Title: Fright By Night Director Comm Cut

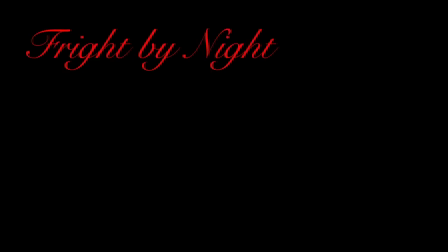Alrighty, welcome lads and ladies to the director's commentary of Fright by Night,
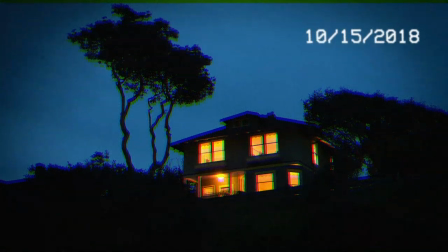written, directed, and produced by me, Dave Landers. So, love this opening shot.
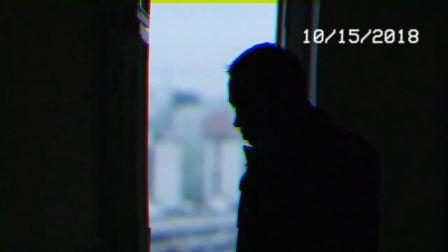It is dynamically different from what I started with. I had an actual shot of the real house, and it just wasn't quite fitting the right look.
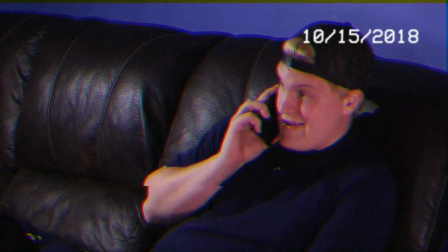so we went and found the right beginning image to a good establishing point of view.
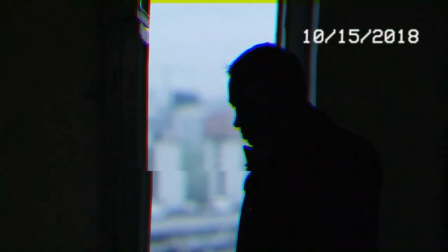So we get into these two characters, there's a whole backstory, I'm not gonna bore you with all the details, but the original treatment in Envision was to have a uber jock with all
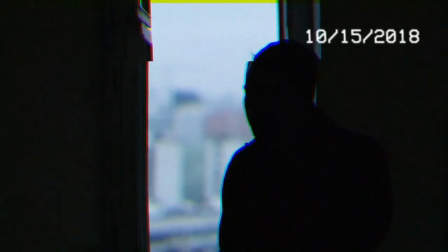kinds of just backstory and nonsense about how he messes with his fraternity brothers
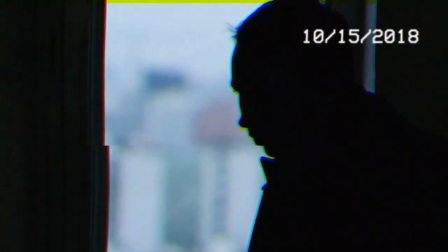and his girlfriend and everyone just kind of really doesn't like him to
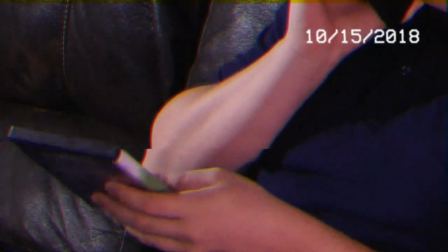a little bit more reasonable generic character called Chad.
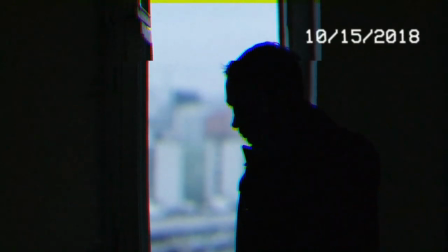So through this production process I got to do some fun creative stuff and nods to some of my favorite horror films.
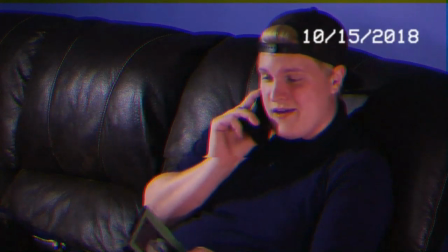That DVD box is one of my fun little projects where I designed
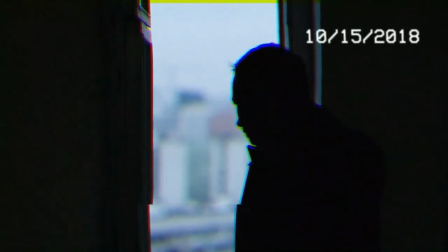that new cover and wrapped a whole warning I may throw it up on screen here real
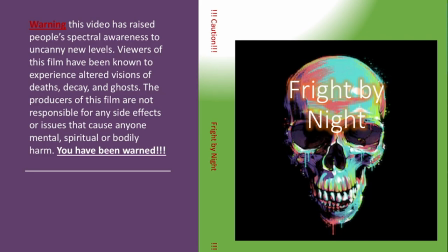quick if you want to read the actual details and inside is actually the DVD
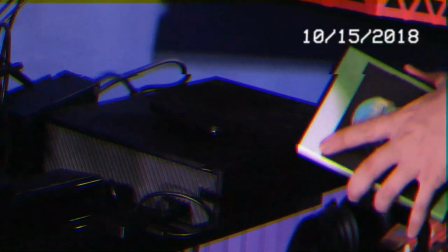of the royalty free available Night
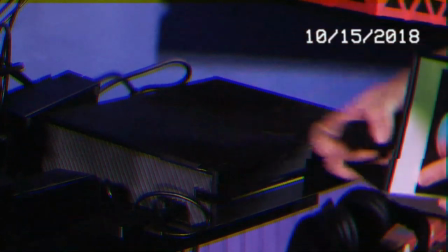of the Living Dead so I tried to find sound effects that
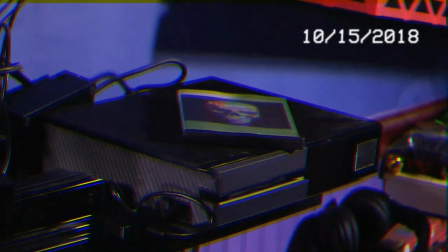play to that a little bit and the background here and we get to
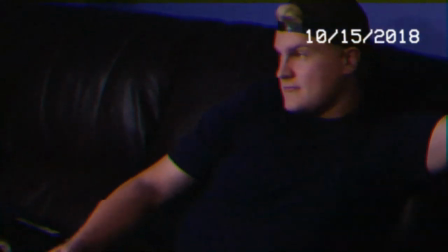see our characters take a seat start watching the film and get ready to move on to some
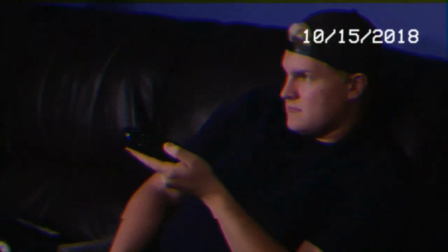funner things fun little step that's about to happen in the
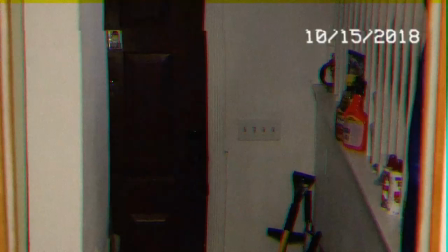background if you can hear it my lovely at the point of this production did
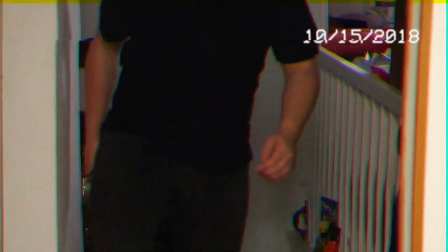you catch it in
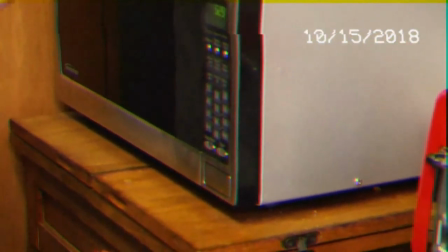the background there a couple times I decided to keep it because it sounds actually kind of creepy and
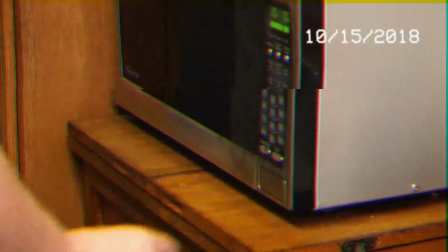enjoyable is my at that point six-month-old child in the background where my lovely wife
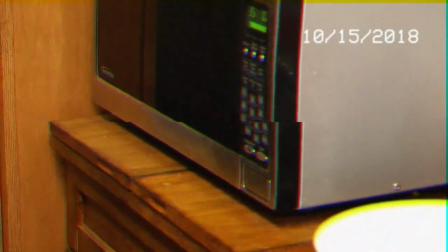is trying her best to console his first set of teeth starting to poke through his gums
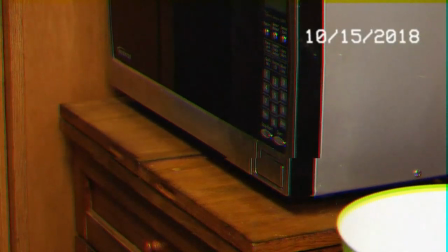that was a an adventure at
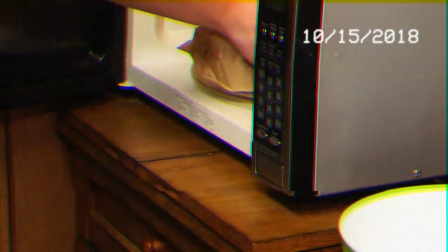two in the morning is where that a point in production would have been but
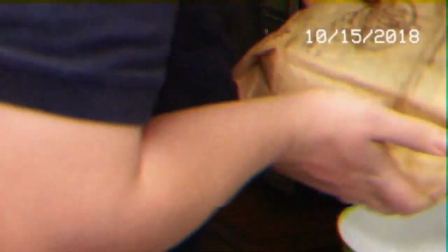we continue on we start to see the beginning fruits of everything that's starting to happen in
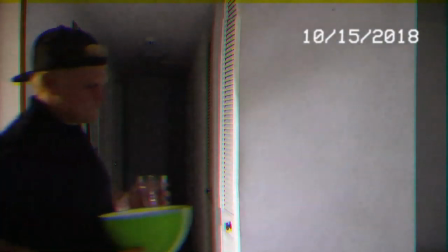the background. The idea and premise being a few different nods to some of, again,
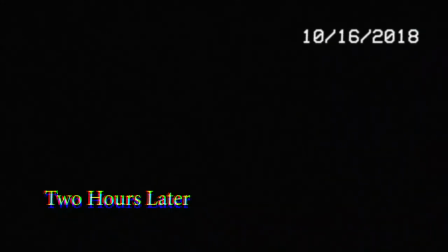my favorite horror films, Scream and a few others like it.
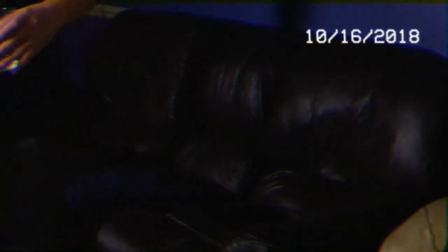Those effects don't have to go into play after finishing the film, right at this point,
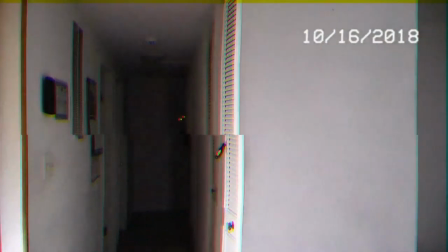but as soon as he even began the lovely process,
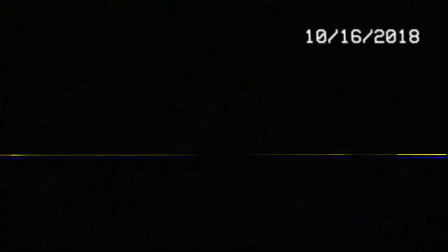we start to get more and more deeper into the character.
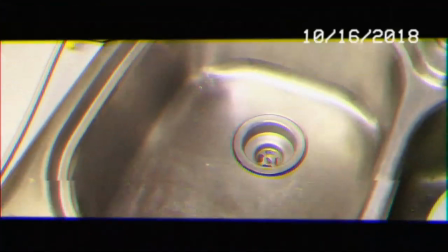We start seeing these POV shots from his perspective and
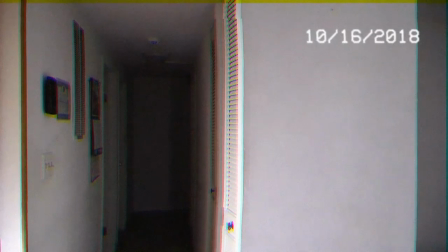go deeper and deeper down the rabbit hole of just what most likely was Brett's night. There's also a fun detail as we got from the beginning of the film that he watched to the
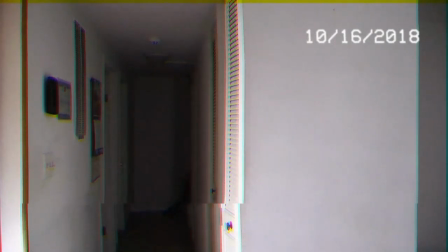lovely point at this. We've already gone into the next night and day, that is. so therefore that's why there's a date change in the right corner there and let me see Brett get through this night
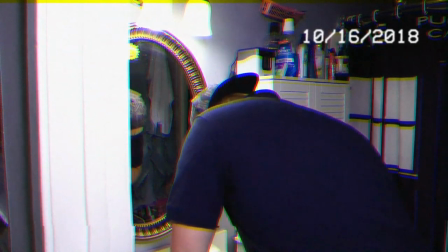some of this footage here and some of the end footage and one little short pickup was one of the biggest challenges